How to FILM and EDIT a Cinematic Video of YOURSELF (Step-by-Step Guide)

Use a variety of different kind of shots and think outside of the box about those kind of shots that will take the audience by surprise and keep them interested. The reason why I wanted the first shot to be an extreme close-up was that it doesn't reveal too much, which leads to more questions in the mind of the viewer and keeps the viewer interested and wanting to learn what's going to happen next.
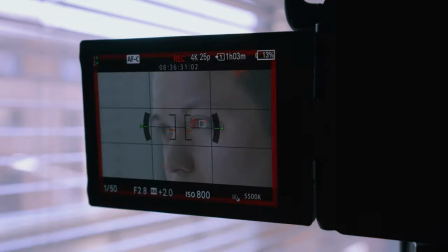[5:29]
With the flip out screen I could easily see myself and the framing and because of the great autofocus
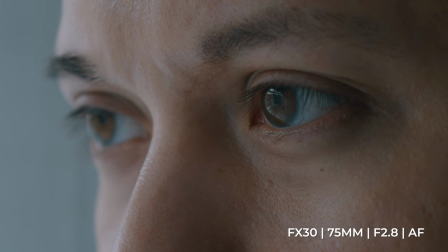[5:36]
I was able to keep the autofocus locked on my eye the entire time even though I was moving.
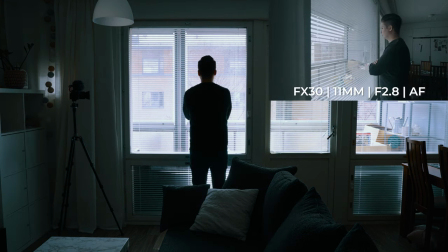This shot with the washing machine I came up when I thought about a creative shot that would look cool, take the audience by surprise, but still makes sense with the storyline and the story I'm trying to tell.
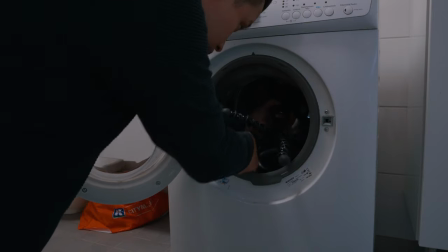[6:06]
I used my Joby GorillaPod, put the camera inside, made sure the shot was level and the framing was good,
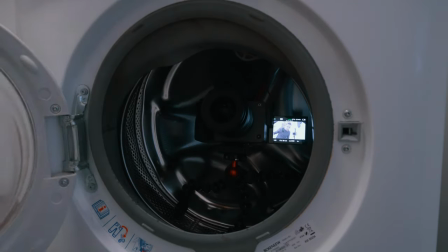[6:13]
and I zoomed out all the way to a wide 11 millimeter focal length, because it is quite a tight space,
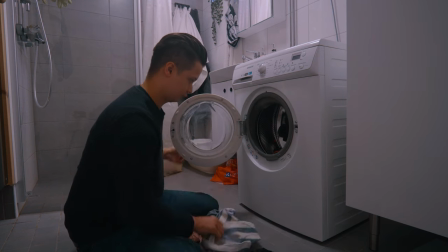[6:22]
so you want as wide of an angle as possible.
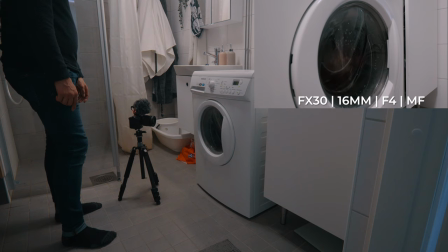[6:28]
I also needed a simple shot of the washing machine washing the clothes.
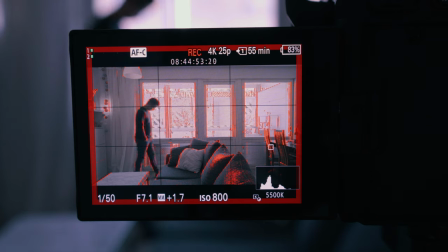[6:33]
If this looks confusing to you don't worry, essentially everything that's red means that it's in focus.
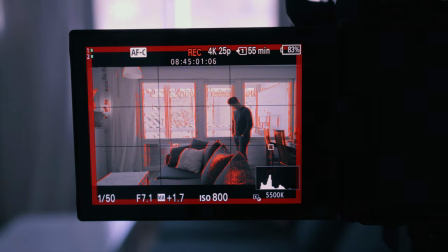[6:41]
So I intentionally set the aperture to f7.1 because I wanted a wide depth
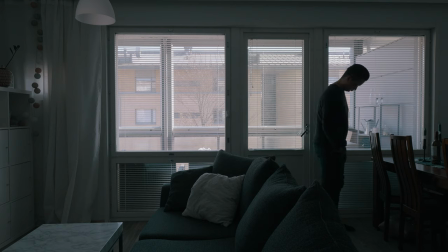[6:47]
of field and I wanted a wide establishing shot of the location which is our apartment.
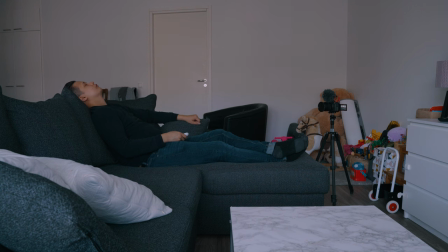[6:54]
For the story that I'm trying to tell in this cinematic video I wanted as much of these shots
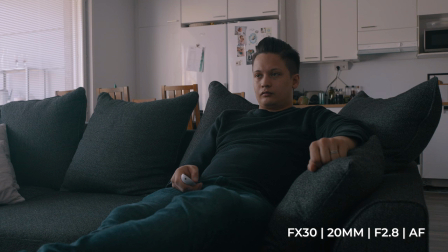[7:00]
as possible where the character feels and looks bored or impatient.
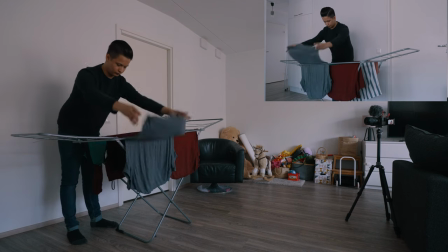[7:05]
The reason of this shot where the character is hanging out the laundry is to show the passing of time.
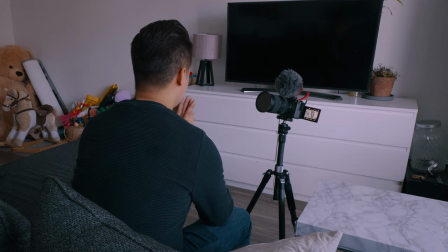[7:12]
I wanted another shot of the character impatiently waiting for something and
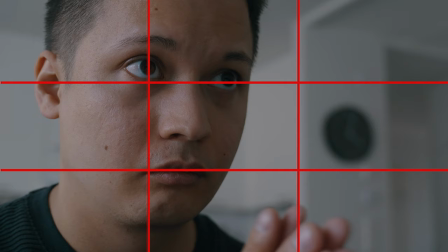[7:17]
for this shot I used very intentionally the rule of thirds to place the character in the frame and I put the camera very close to myself and set the aperture to a wide f2.8 to get that nice blurry background but still have the clock visible in the background.
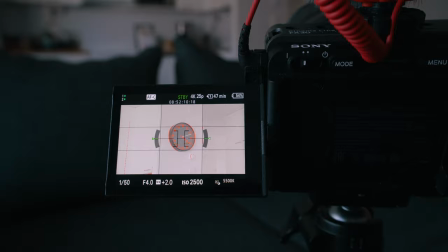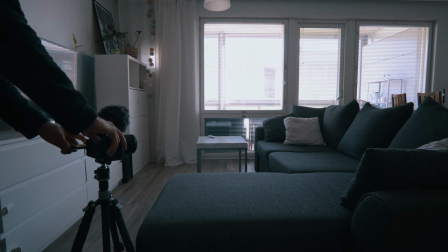[7:44]
In this shot the camera was a little bit too far for me to see the flip out screen so what I did was I used the pillow as a
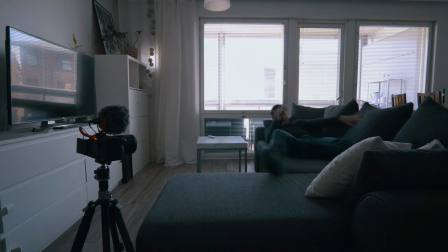[7:53]
reference point to where my head was gonna be and I used that to frame the shot and then I let the autofocus do the
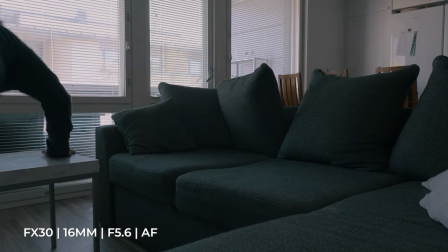[8:02]
rest because I just knew that the autofocus is so good that it will track my face.
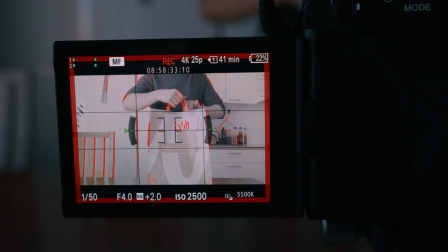[8:07]
I filmed this shot with manual focus even though I realized afterwards that
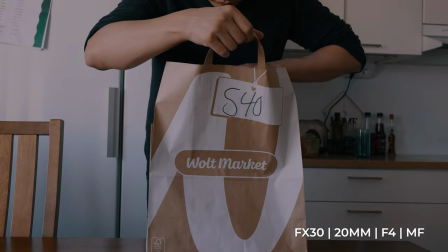[8:12]
I could have filmed it with autofocus and just get it nailed with the first try.
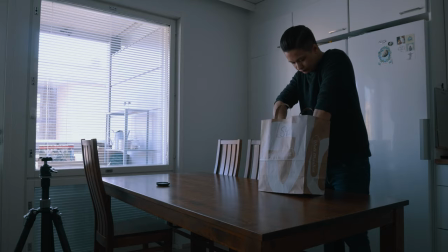[8:18]
I could have filmed this shot the traditional way but instead I wanted to break the pattern of what the viewer was
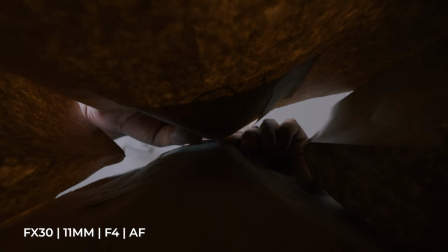[8:25]
probably expecting to see by putting the camera inside the bag pointing upwards directly to my face. Using autofocus for this shot was definitely the right way to go but the challenge was that in some attempts the autofocus focused on my face too slowly but after a few tries I got it close enough.
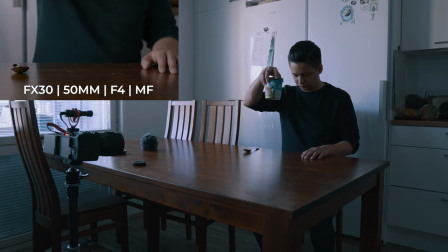[8:48]
In this shot I wanted to use manual focus because I wanted to do anything
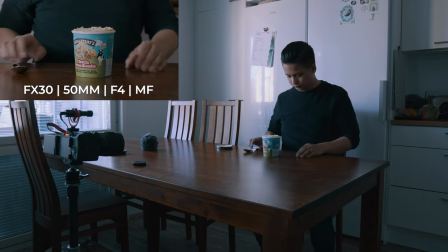[8:53]
I can to avoid focus breathing meaning that the focus would go all over the place.
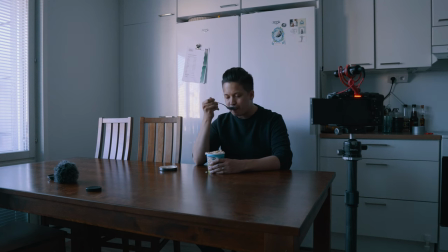[8:59]
The last two shots of the cinematic video were the exact same shot filmed
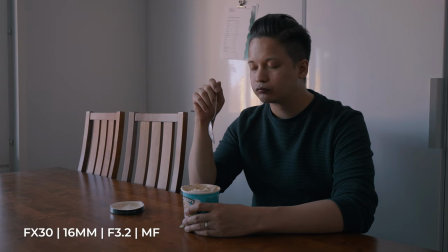[9:05]
twice but from a different angle so that I could intercut them in the editing process. Now let me show you how to edit the cinematic video. I've actually already edited the video so I'll show you a breakdown of how I edited that video. Let's begin by watching the entire cinematic video with the timeline.
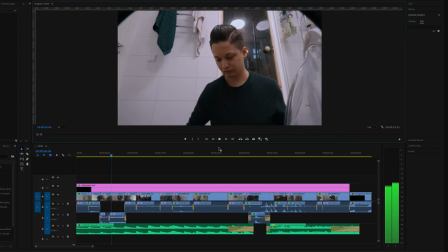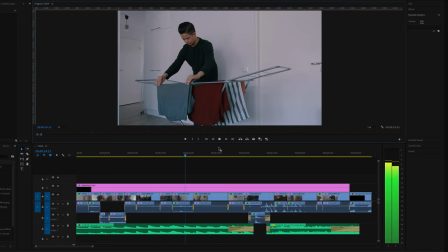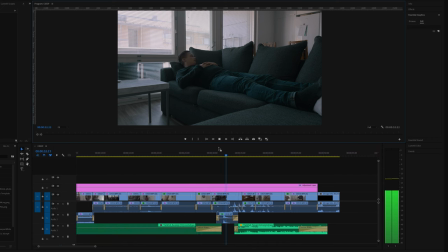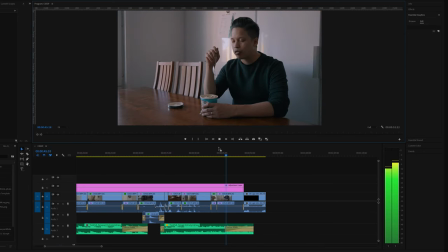First let's talk about the music. The reason why choosing the right song is so important is that music and audio is at least half of the viewing experience. When you choose the right kind of music it will significantly enhance the emotional impact of your film or video. For the first track I wanted the mood support the character feeling impatient because he's waiting for something. The second track I would describe with two words relaxed and harmony. The character feels great because he finally got his ice cream delivery to get all of the music for this entire tutorial i went to track club's
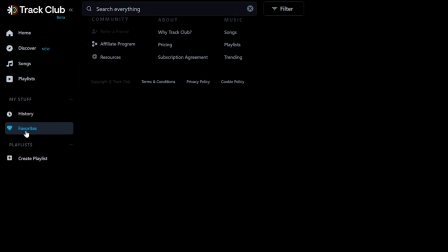[11:05]
website and i added all of the best songs into my favorites list and out of that list i selected the ones that i liked the most or the ones that felt like they would best fit this video one thing that i noticed about track club quickly was that their music is actually very very high
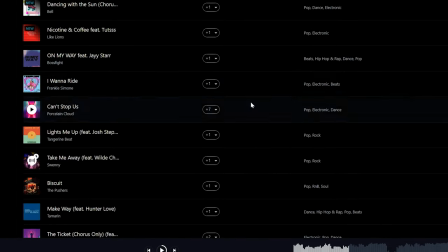[11:25]
quality something that you'd actually listen to because it's made by real
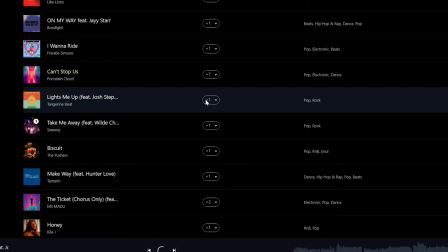[11:31]
artists and doesn't sound like generic stock music at all.
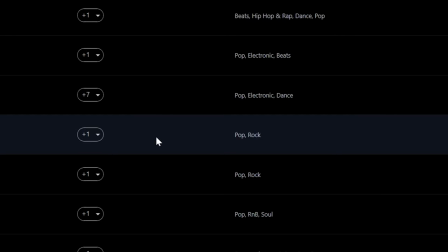[11:36]
But what really makes Track Club unique is a feature called MixLab. MixLab opens every single stem used for the production of the song and allows you to freely customize it.
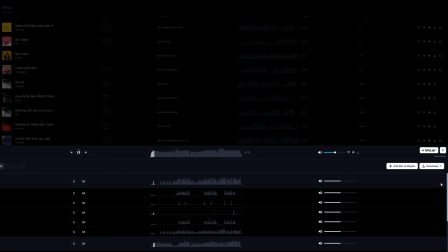[11:50]
For example, maybe you want to get rid of the vocals, no problem,
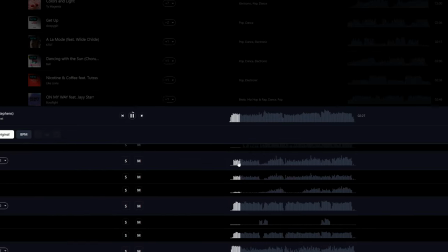[11:54]
just click M. Or maybe you want to increase the volume of the drums done maybe you want to increase
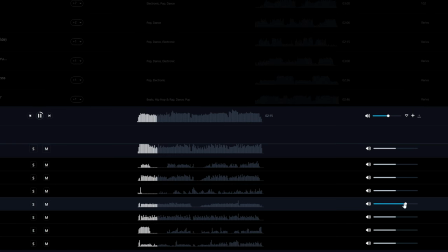[12:01]
the volume of the guitar stems no problem or maybe the song is just too slow for you so you can just
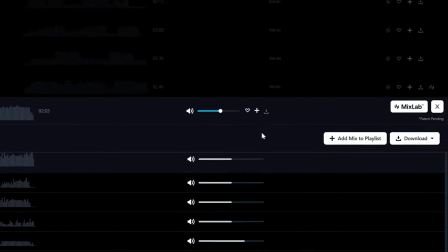[12:08]
increase the bpm by clicking here and you can of course download your own personal mix the original song or all individual stems i'm going to download my own mix with track club's track id you will get automatic clearance for the songs that you're using, which means that you don't have to worry about any copyright strikes.
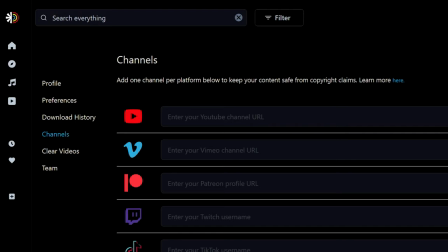[12:29]
All you have to do is to go to your profile and add your channel ID and Track Club will take care of the rest. Get a one month free trial for Track Club by clicking the link in the description below. Thank you Track Club for sponsoring this video. In this first shot,
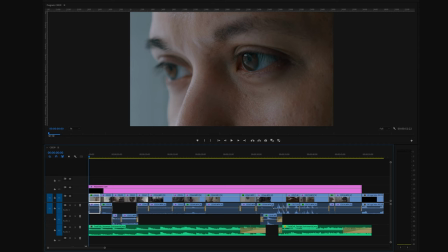[12:47]
I cropped in quite a bit because I wanted even more of a close-up
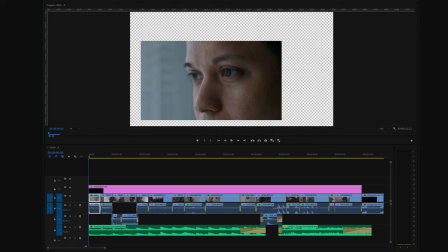[12:52]
shot because I wanted to draw the viewers attention to my eye. The reason why I put this extra in close-up shot at the very beginning of the video
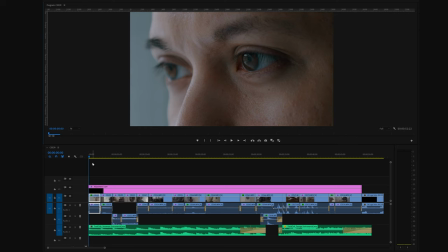[13:03]
was that I didn't want to reveal too much to the audience too soon.